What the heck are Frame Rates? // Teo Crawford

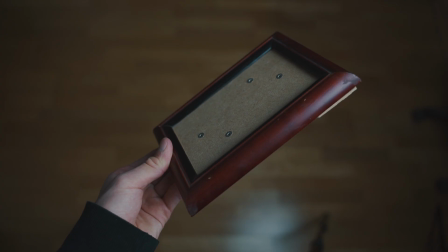(0:00)
This is a frame. This is also a frame. Yeah, this is a frame as well, but not the one I mean. Oh yeah, this is a frame. Now let's try showing multiple frames per second. Alright, this is 5 frames per second. Let's try 10. Okay, now let's bump up the frame rate another good portion and try 25 frames per second. Alright, this is looking smooth.
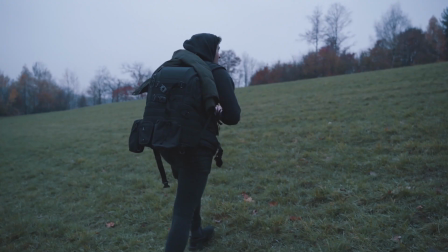(0:27)
A frame is basically a still image, a photo you could say. Videos consist of multiple frames.
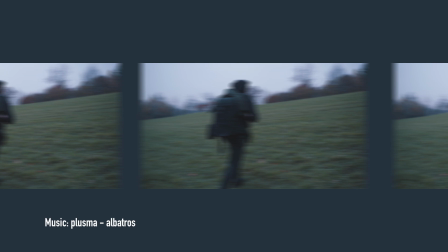(0:33)
By showing multiple pictures in a very short time, we can create the illusion of movement.
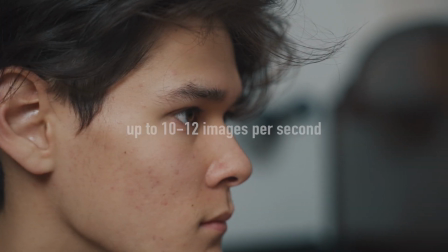(0:38)
The average human can process up to 10 to 12 images per second.
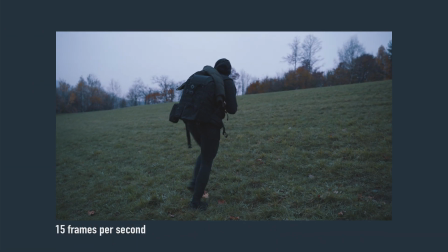(0:41)
But when the frame rate increases over that average, the brain can't process the individual images and just stitches them together to create motion.
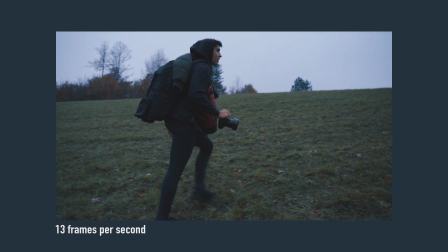(0:48)
That is what we know as video. But as you can see, 13 images a second is still annoyingly tiring to watch because it's so choppy. To fix this, the frame rate needs to be increased. This video here is shot at 25 frames per second and therefore looks totally smooth.
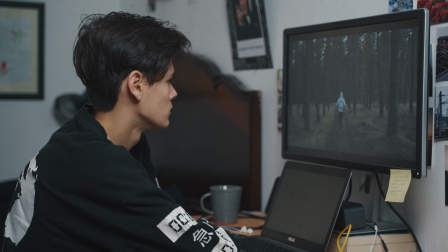(1:02)
But not all videos we watch have a frame rate of 25 FPS. Here in Europe, 25 is the standard, but in other areas around the world this varies.
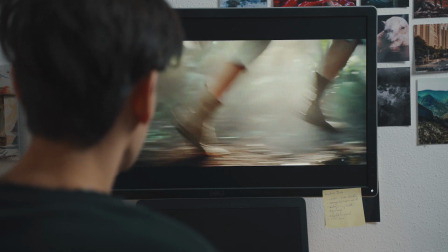(1:10)
The standard frame rate in the US is 30 FPS. However, most Hollywood films are shot and played at 24 FPS.
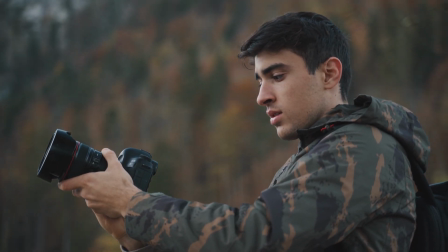(1:16)
For us filmmakers, frame rates are an essential setting we need to choose on the camera, but it can easily become confusing.
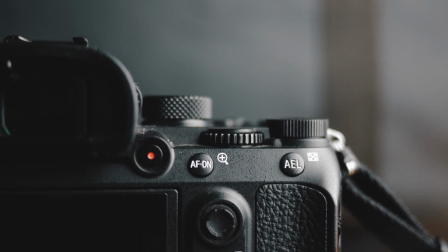(1:22)
A reasonable question often asked is when to use which frame rate and which is the best. To answer this question, we first need to know what frame rate a camera provides. Most modern day cameras give you a choice of multiple frame rates.
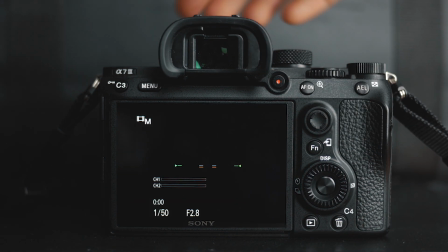(1:35)
Let's take the Sony a7 III as an example.
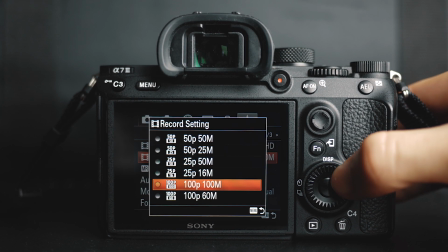(1:37)
For 1920 by 1080 Full HD video, the a7 III lets you shoot at 25, 50 and 100 FPS. Please keep in mind that these are the standard frame rates here in Europe, where 25 FPS is the standard for videos. In the US, 30 FPS is the standard, and therefore the cameras provide slightly different frame rate options.
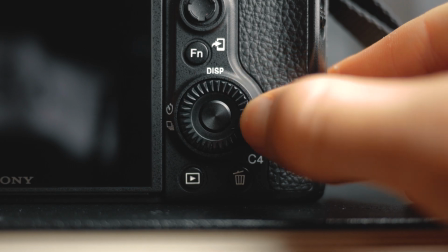(1:55)
So when choosing your frame rate, you already need to know what frame rate the final video is going to be.
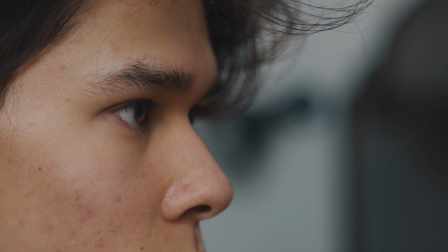(2:00)
I personally don't like the look of 30 FPS footage. Generally, 24 FPS is said to look the best,
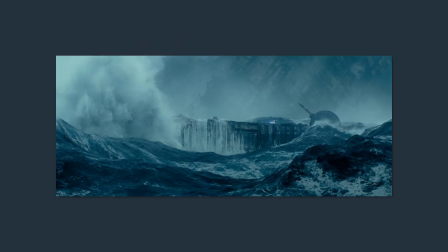(2:06)
which probably is due to us being used to seeing beautiful cinematography from Hollywood in the theaters at 24 FPS.
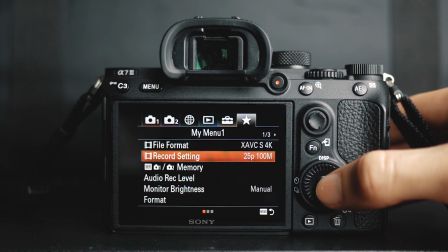(2:12)
For that reason, I shoot at 25 FPS, which is close enough.
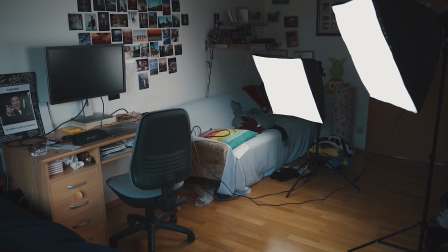(2:16)
When I shoot my YouTube videos, I know that these will be exported and uploaded at 25 frames per second. That means when shooting scenes of me talking to the camera, like this one here, which will be played at normal speed, I shoot at 25 frames per second.
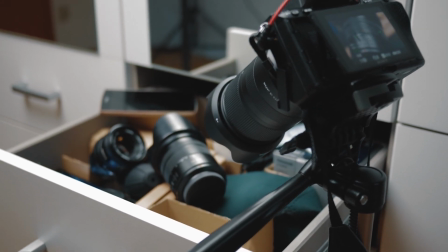(2:29)
However, when shooting B-roll, I often like to slow down the footage to create this slow motion effect. But when I slow down 25 FPS footage to 50%, it's then played at 12.5 frames per second, which looks terrible, and that is where the higher frame rates become relevant. To solve this issue, you need to choose a higher frame rate, such as 100 FPS.
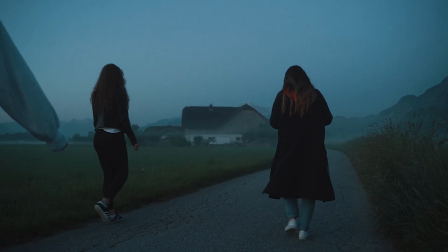(2:49)
When shooting at 100 frames per second, the camera is recording 4 times the amount of frames in 1 second compared to 25 FPS.
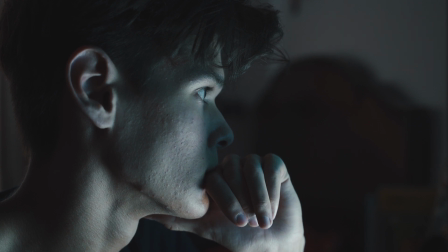(2:56)
Thus, when editing that footage, you are able to slow it down to 25% and create smooth-looking slow-motion video. So when choosing your frame rate, it is important to already have in mind what you're going to use that shot for.
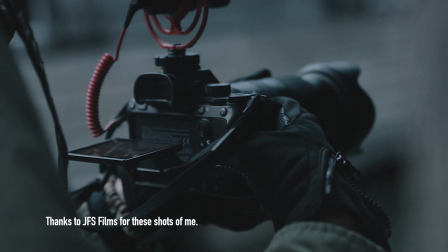(3:08)
I usually switch between 25 and 100 FPS, thus skipping the 50 frames per second option.
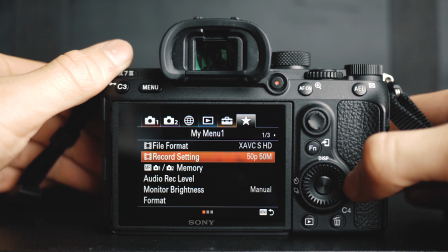(3:14)
However, 50 FPS does have its advantages in certain situations. When shooting for a long period of time and I get close to filling my SD card,
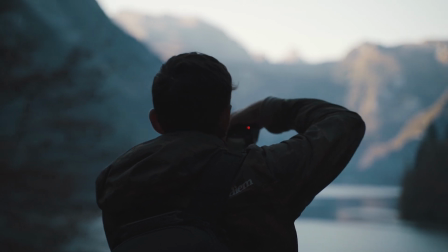(3:21)
I might choose to shoot at 50 FPS to save some space but still have the capability to slow down the footage to 50%.
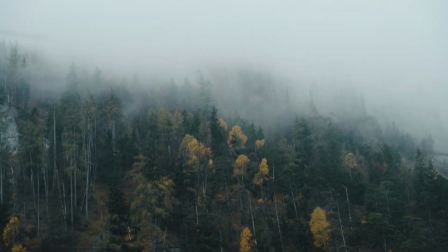(3:29)
Another factor to consider is the lighting situation. To achieve natural looking motion blur, I try to keep my shutter speed at double my frame rate at all times.
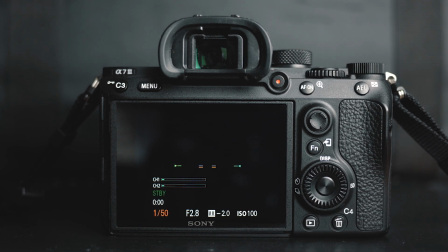(3:37)
So when shooting at 25 FPS, I set the shutter to 1/50th, and when shooting at 100 FPS, I set it to 1/200th of a second.
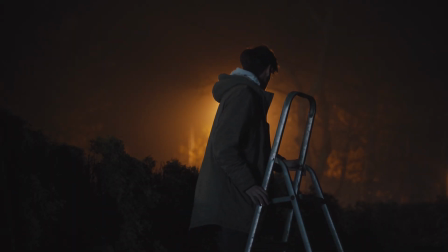(3:45)
But when shooting in low light, a shutter speed of 1/200th is pretty high and will cause you to increase the ISO, which decreases the video quality.
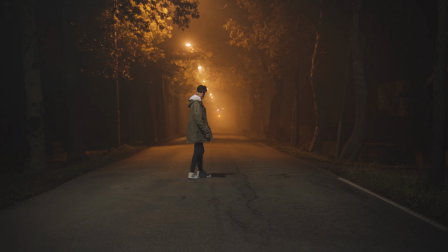(3:53)
Therefore, when I want to be able to slow down my footage when shooting in low light, but at the same time I want to avoid high ISO levels, I'll choose 50 FPS as a compromise,
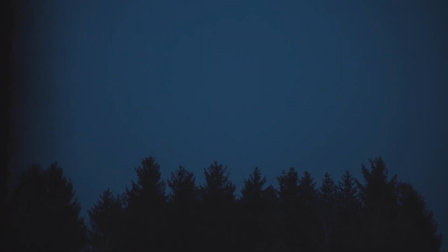(4:01)
because it gives me the ability to slow down the footage and also shoot at a shutter speed of only 1/100th, which allows me to lower the ISO a little.